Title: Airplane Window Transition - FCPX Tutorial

What do you need to record? First, let's pretend I'm sitting in a plane right now. This is the plane window. Take your camera and start recording out of the plane window. Move your camera back and close the window and open it again. Now move your camera again back to the window. At the end, your clip should be looking like this.
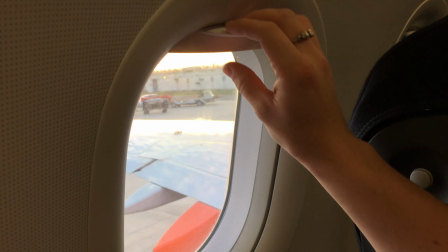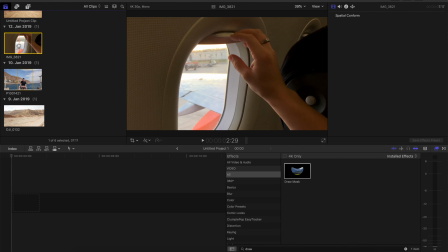0:32 Okay, now put the clip you've just recorded into your timeline. Start from the view out of the window.
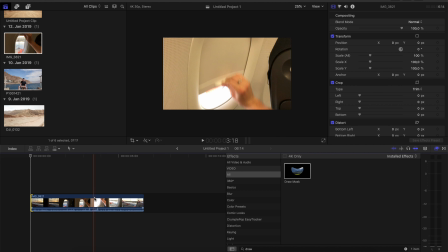0:39 Then the camera moves back. I close it. And right here, when you start seeing again the outside, so right here, set a cut. That's it.
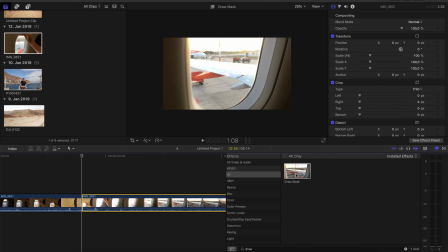0:53 Now go to the effects tab and put the draw mask onto your clip.
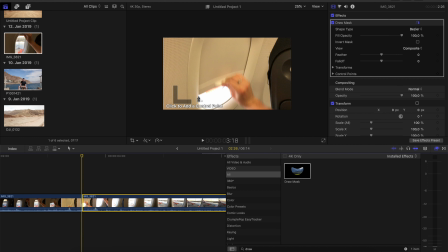0:58 And start adding control points right here to mask out the outside. And make sure you'll use enough control points because you're gonna need them later.
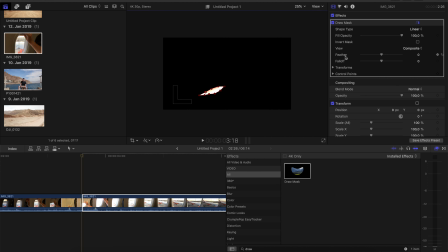1:11 Just like that. Now invert the mask.
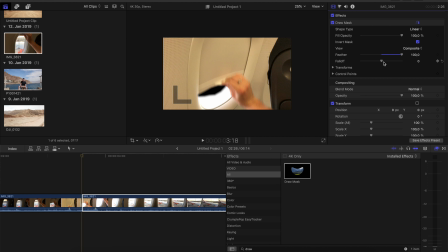1:18 Increase the feather. Decrease the fall off, yeah. And now, very important, add keyframes to the draw mask. And now just adjust the draw mask to the window.
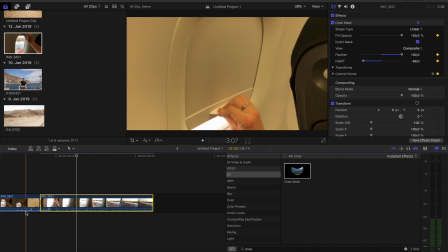1:37 Okay guys, when you've done that, you should have such a kind of clip.
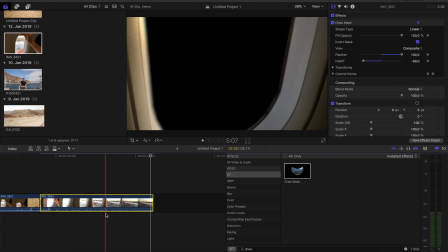1:44 So the view is perfectly keyed out. Now just choose a clip you want to put inside of here.
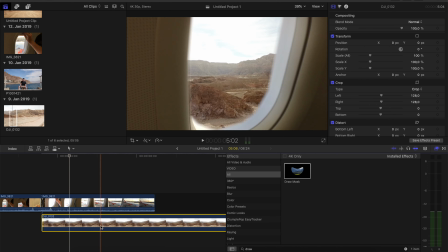1:51 I am gonna go with this one. It doesn't need to be necessarily a drone shot,
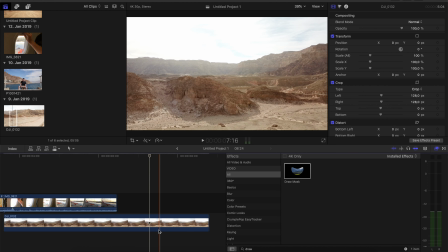1:57 but it would be helpful if the clip you want to use has some kind of movement in it.
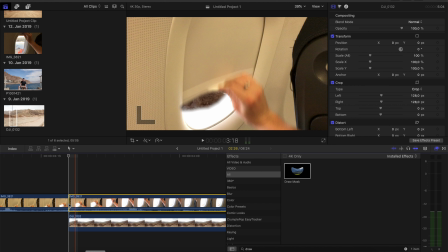2:04 So, but first, to make it look more realistic, we go to the first frame of the clip, also to the first frame of this clip where we first start seeing the outside. Go to the clip, go to color inspector, and now put the exposure high.
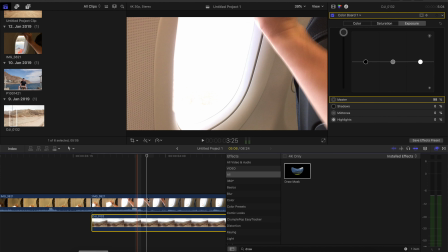2:24 Now, set a keyframe, play it for half a second until the window is open,
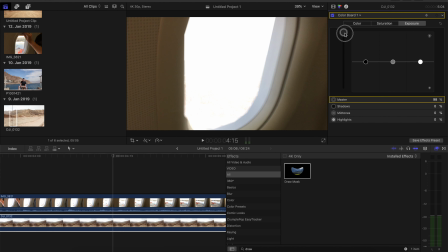2:30 set another keyframe, and now again half a second and make the exposure back to normal.
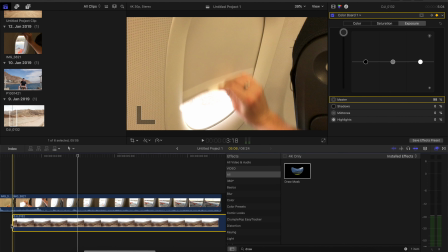2:38 And now it looks like that.
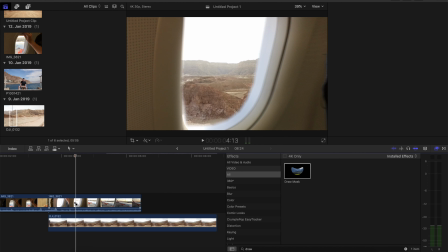2:44 So now I'm gonna grab my desert clip, and to match now my camera moving in movement, we need to adjust the destination clip. Therefore, I'm going to my desert clip.
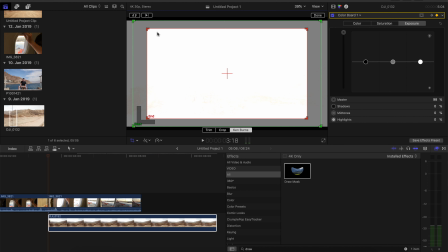2:57 And first, because I'm making a curvy movement to the left,
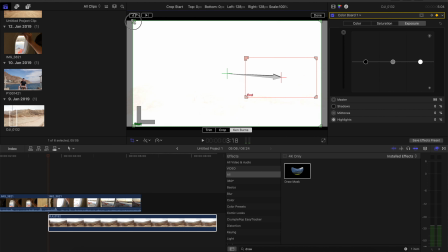3:02 I'm gonna put both frames to the right side. Just like that, make them the same size so nothing is moving.
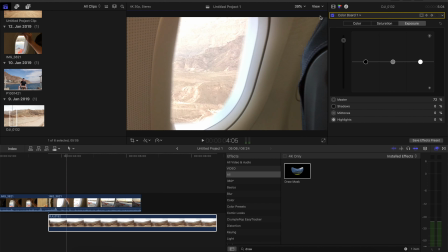3:11 Now it's opening.
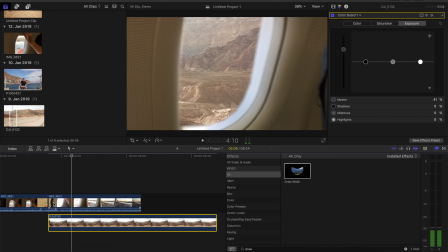3:14 And right here, when I'm starting the curvy movement from here, I'm gonna set a cut at the clip.
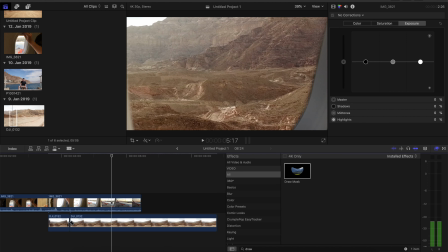3:22 And I'm doing it until here. Okay.
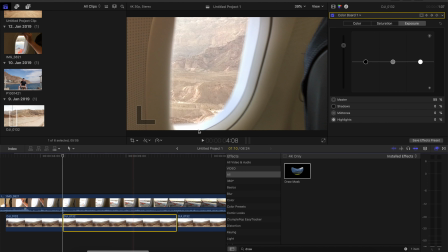3:28 Now go back to the first frame of your second clip. Go to Ken Burns, switch starting and ending frame.
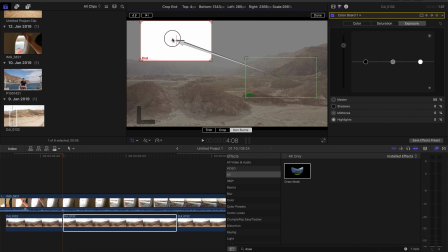3:36 And now make the ending frame. Just make it back to the normal size.
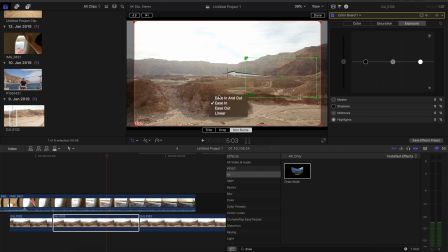3:42 Right click it and select the ease in and out movement. Yeah.
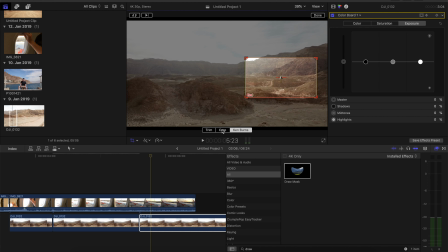3:48 And then in the last clip, to match it, go to the crop icon and just select crop so we got our normal image back.
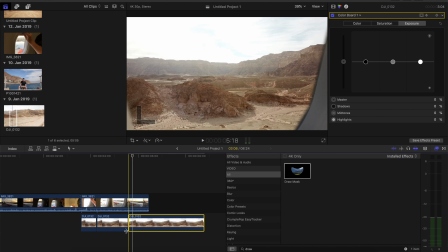3:56 And now if we play it, we got this.
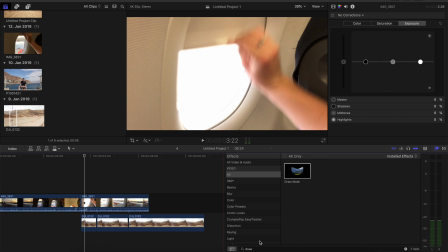4:01 And in the end, to make it even look more natural, just add to every single clip the handheld filter and just play with its settings.